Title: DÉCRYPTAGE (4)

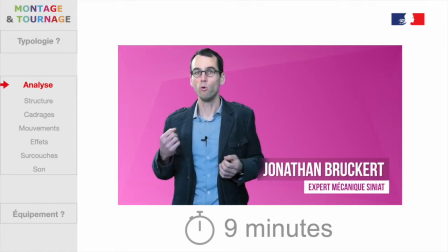D'une durée de 9 minutes, elle s'adresse à des professionnels du bâtiment ou des organismes de formation.
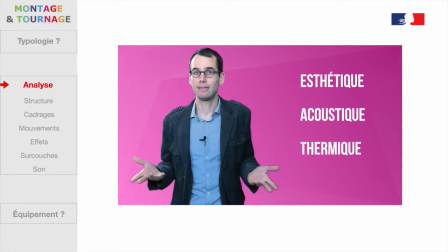Pour la consulter dans son intégralité, vous pouvez choisir de mettre cette vidéo en pause et d'ouvrir le lien suivant à
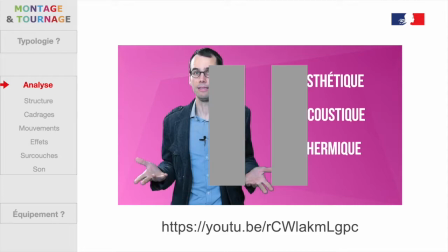condition de conserver la fenêtre précédente ouverte pour pouvoir y revenir ensuite.
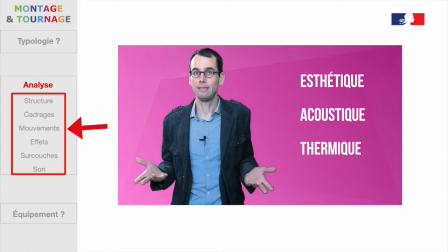L'analyse qui va suivre va passer en revue un certain nombre de points qui vont vous aider à réaliser un futur montage à votre tour. Commençons par la structure.
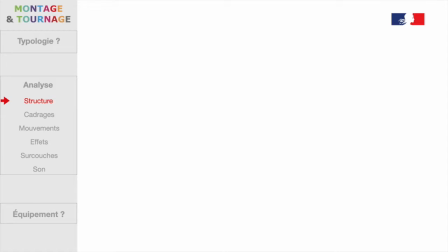Le premier point particulièrement intéressant de la vidéo choisie et le fait que la structure est parfaitement claire et explicite.
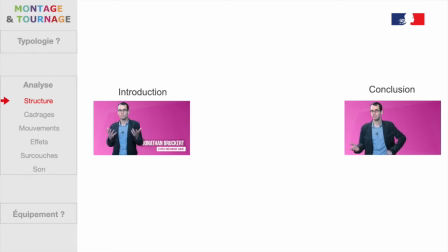En introduction et en conclusion, on trouve un présentateur. Entre les deux, différentes parties se succèdent avec logique,
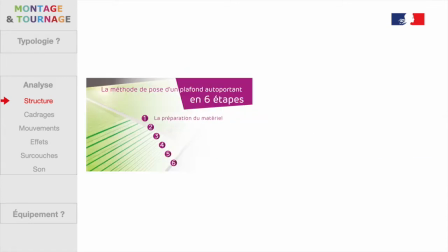accompagné d'un commentaire en voix off. Le geste professionnel est d'abord décomposé en 6 étapes clairement identifiées.
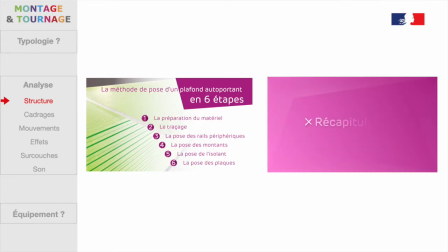Les 6 étapes sont ensuite présentées successivement. Une synthèse récapitule ces 6 étapes en images. Pour faire le lien entre ces différents temps,
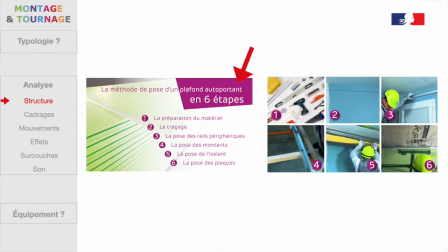on retrouve la même charte graphique avec ici la couleur rose ou les éléments visuels comme les pictogrammes, la police, etc.
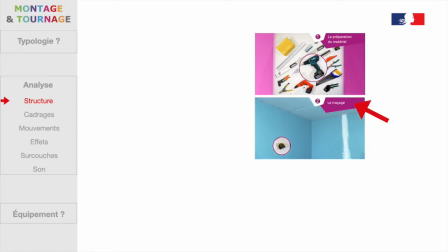La numérotation revient de manière récurrente sous la forme d'une animation qui permet de relier les éléments présentés aux 6 étapes annoncées au départ.
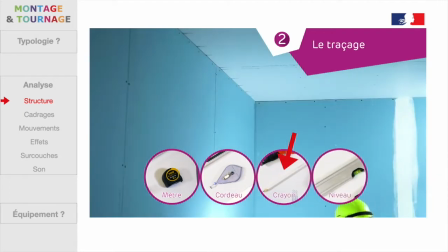Les outils nécessaires pour chaque étape sont rappelés avec le même graphisme que lors de leur présentation en étape 1.
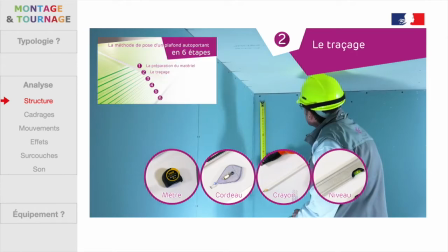Des répétitions faisant varier le niveau de détail des explications favorisent la mémorisation et la compréhension.
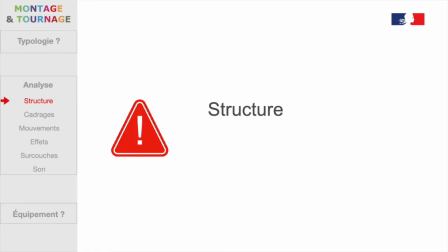Dans vos propres vidéos, soignez bien la structure et la cohérence globale. N'hésitez pas à avoir recours à des répétitions. Pour rendre le réel compréhensible et intelligible,
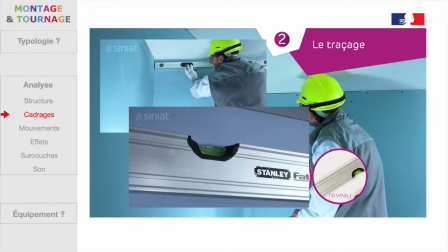différentes valeurs de plan sont utilisées ici pour décomposer le geste professionnel et la manipulation précise.
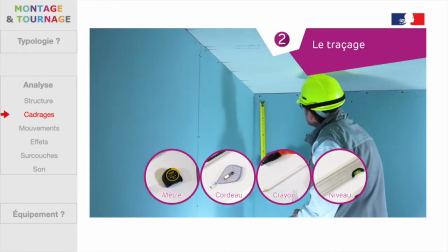Décomposons par exemple le geste présenté à l'étape 2, le traçage.
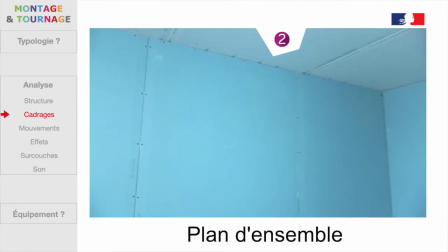La scène commence par un plan d'ensemble pour comprendre où nous nous trouvons et dans quel cadre se situe l'action,
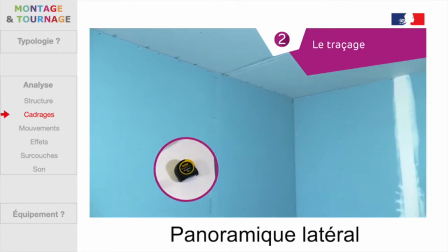avec un panoramique latéral qui balaye l'ensemble de la pièce.
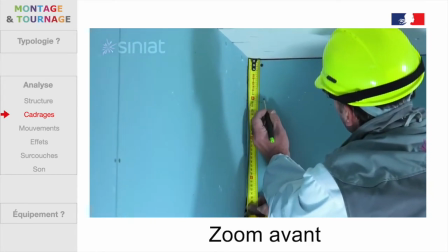La caméra se rapproche en zoom avant jusqu'à un plan rapproché sur la marque effectuée sur le mur.
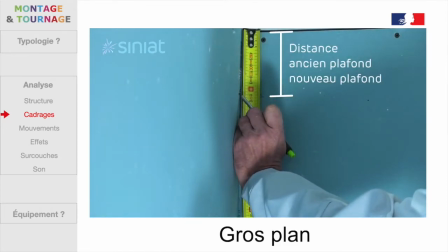Un gros plan sur la main permet de voir la mesure et le traçage effectué. Cette alternance des valeurs de plan est répétée tout au long de la vidéo entre
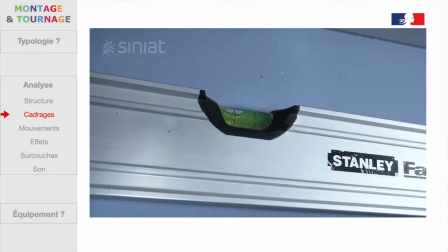le cadre général et les gros plans sur les gestes à réaliser.
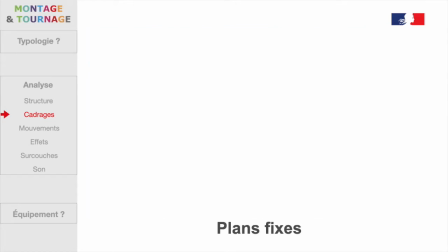Pour les plans fixes, le plus simple est de poser la caméra ou le smartphone sur un pied. Ce dispositif servira également pour les mouvements simples comme le panoramique,
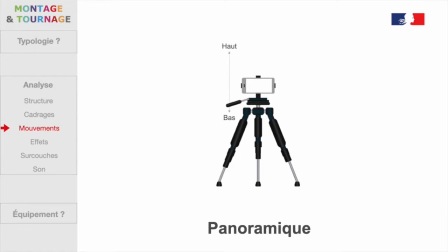mouvement gauche-droite ou haut-bas, ou le zoom.
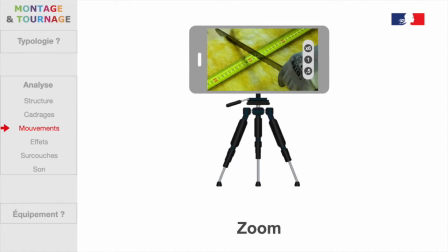Pour le zoom, vérifiez bien que la qualité de l'image n'est pas trop dégradée si vous n'utilisez pas de zoom optique.
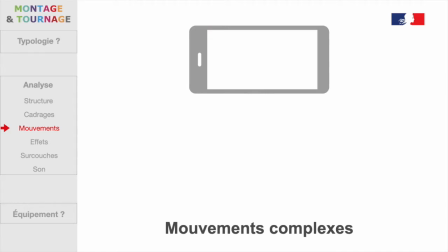Les mouvements plus complexes, comme le travelling, nécessitent un stabilisateur ou un dispositif particulier comme un chariot ou une chaise roulante.
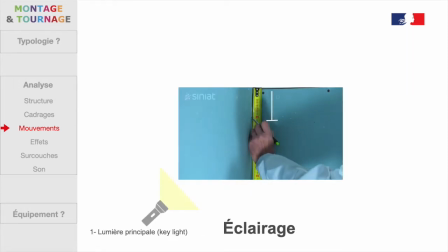Dans tous les cas, pensez à éclairer suffisamment la scène, l'idéal étant un éclairage 3 points. Méfiez-vous des ombres. Vérifiez bien la mise au point pour avoir une image nette.
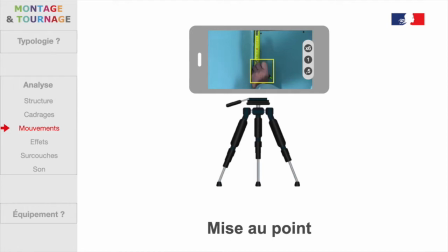Un autofocus est en général disponible sur la plupart des appareils.
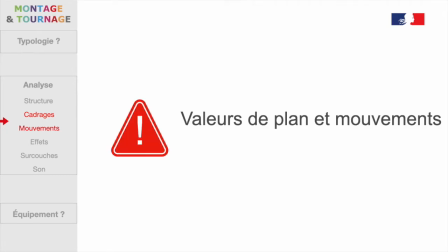Dans vos propres vidéos, utilisez des valeurs de plan et des mouvements de caméra adaptés au niveau de détail de ce que vous voulez montrer, en plaçant les mains bien visibles à l'écran lorsqu'il s'agit d'un geste.
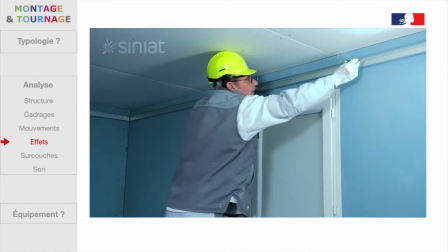Pour résumer un processus long et répétitif, il peut être intéressant de n'en conserver que quelques étapes principales, ce qui donne un effet d'accéléré.
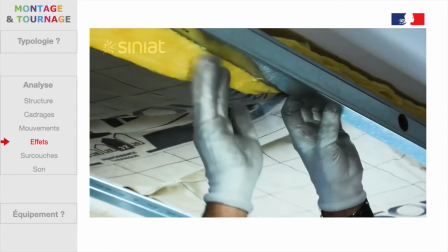À l'inverse, un effet de ralenti permettra de mieux visualiser un processus ou de ralentir une action trop rapide.
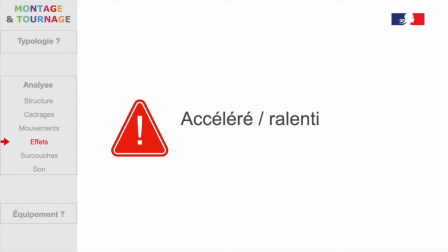Dans vos propres vidéos, n'hésitez pas à avoir recours à des effets d'accéléré ou de ralenti au service de la compréhension.
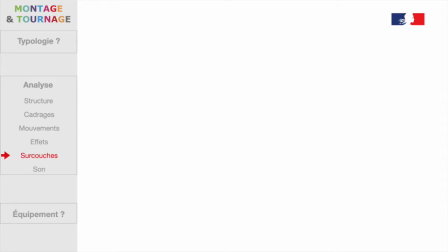Au montage, il est possible d'ajouter différents éléments en surcouche qui vont venir faciliter la compréhension.
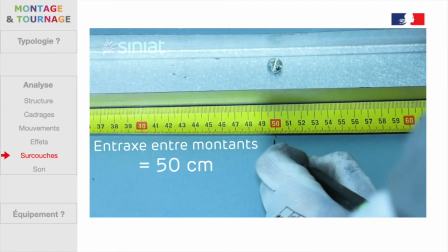Dans la vidéo que nous sommes en train d'analyser, nous trouvons à plusieurs reprises des traits,
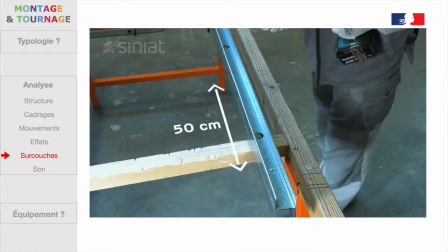des flèches et du texte qui servent à fournir des indications de mesure.
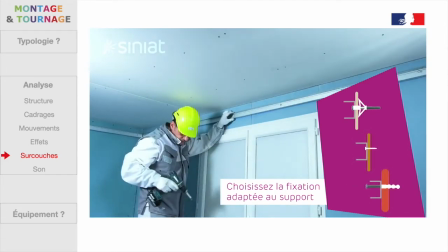Il est également possible de superposer des images complémentaires ou des animations, comme ici pour présenter les 3 types de fixation possibles.
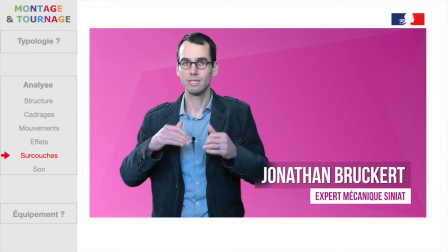De même, des mots-clés peuvent parfois venir souligner le propos.
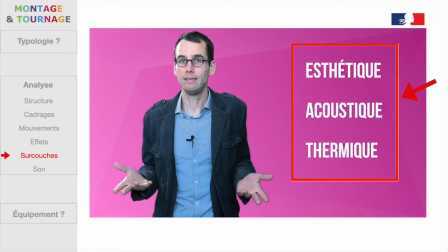C'est le cas dans l'introduction, ce qui permet de mettre en avant 3 caractéristiques essentielles de l'objet étudié, ici le plafond autoportant.
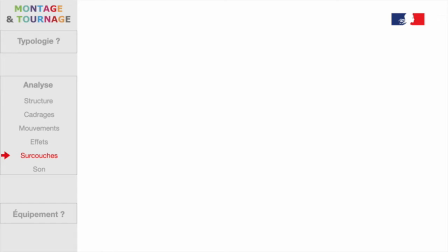Dans vos propres vidéos, pensez bien à respecter le principe de contiguïté spatiale et temporelle.
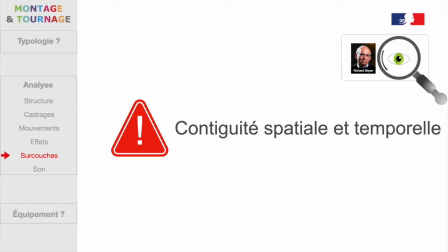Selon la théorie cognitive de l'apprentissage de Richard Meyer, les participants apprennent mieux lorsque les textes correspondant aux images restent proches les uns des autres sur le même écran, et lorsque ces textes et ces images s'affichent en même temps plutôt que les uns après les autres.
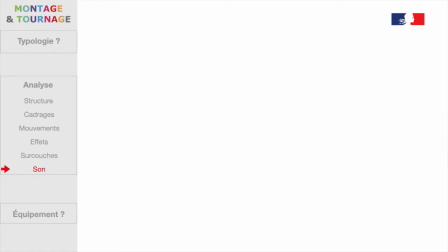Le son revêt une importance particulière dans cette vidéo dont le commentaire oral constitue l'ossature principale.
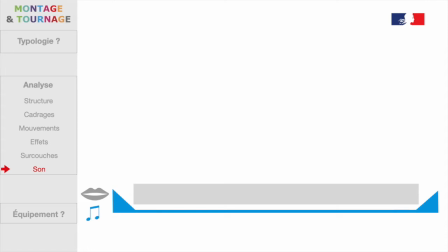La musique de fond n'apparaît plus forte qu'à 2 endroits, avec le titre du démarrage et à la fin, au moment des crédits.
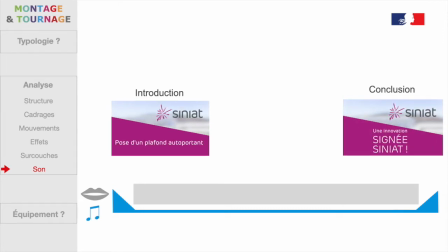Dans le reste de la vidéo, cette musique ne couvre pas du tout la voix du présentateur, ce qui correspond aux recommandations d'accessibilité évoquées dans l'épisode correspondant.
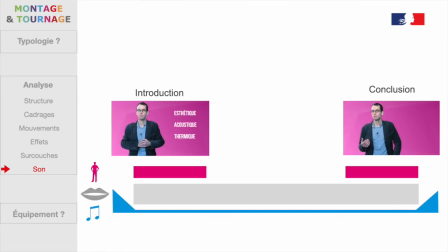Le présentateur n'est visible qu'au début et à la fin. Et le reste du temps, Le commentaire oral est illustré par des vidéos,
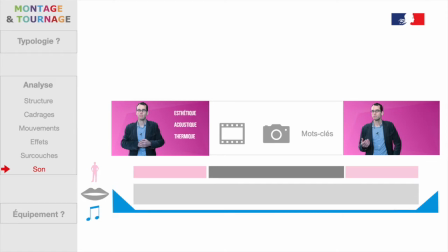des images, des mots-clés, sans conflit ou surcharge cognitive.
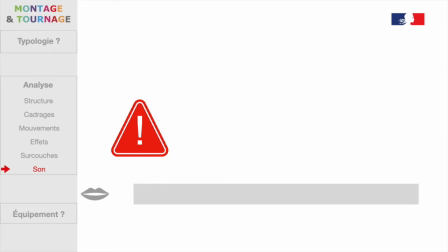Dans les vidéos que vous allez réaliser, si vous prévoyez de capter et d'intégrer un discours oral, il est indispensable de réaliser un enregistrement parfaitement audible avec un volume sonore suffisant.
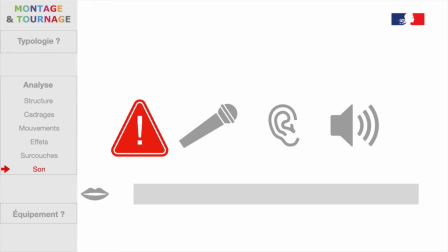C'est un des aspects du tournage que vous devez soigner en particulier. C'est pourquoi nous allons terminer cette vidéo par quelques recommandations matérielles.
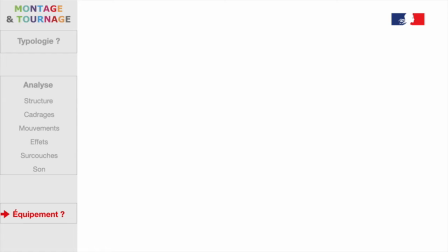Pour garantir la stabilité de l'image, vous devrez fixer votre appareil de prise de vue sur un trépied. Il existe des systèmes d'accrochage pour smartphone ou tablette. La plupart du temps, l'optique et la résolution des smartphones seront suffisantes pour réaliser une prise de vue de bonne qualité. Dans certains cas, si vous avez besoin d'adapter la focale pour faire varier l'angle de champ ou pour les valeurs de zoom importantes, vous aurez besoin d'un véritable objectif. En effet, le zoom numérique des smartphones détériore fortement la qualité de l'image. Ce n'est pas le cas des zooms optiques courants sur les appareils photo ou caméras. En extérieur, la lumière du soleil est en général suffisante, mais en intérieur, l'éclairage d'une pièce est bien souvent inadapté pour la prise de vue. Il peut être intéressant de disposer d'éclairage sur pied classique ou d'éclairage à LED.
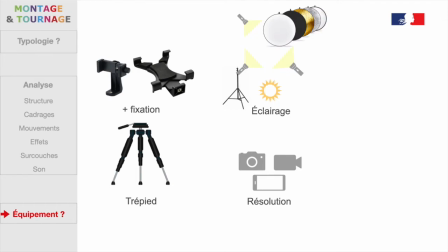En complément, tout ce qui peut réfléchir la lumière sur les côtés du cadre peut être utile pour limiter les ombres. Enfin, la prise de son est essentielle dans ce type de vidéo. Le micro interne des smartphones et autres appareils est souvent de mauvaise qualité. Il est plutôt utilisé pour capter un son d'ambiance.
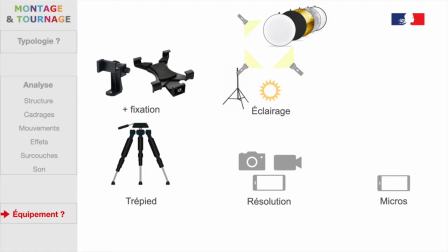Pour une prise de son directe, il peut être intéressant de brancher des micros spécifiques avec une directivité choisie en fonction des situations. Un micro omnidirectionnel sera plutôt utilisé pour capter une source étendue, un son d'ambiance ou un dialogue dans un milieu bruyant et venté. Un micro directionnel permettra d'isoler une source sonore. La directivité sera plus ou moins prononcée avec un micro cardioïde, hypercardioïde, voire un micro canon. Le micro canon, le plus directionnel de tous, pourra être maintenu hors champ grâce à une perche. Pour utiliser ces micros avec un appareil photo ou une caméra, il faut disposer d'une entrée audio externe.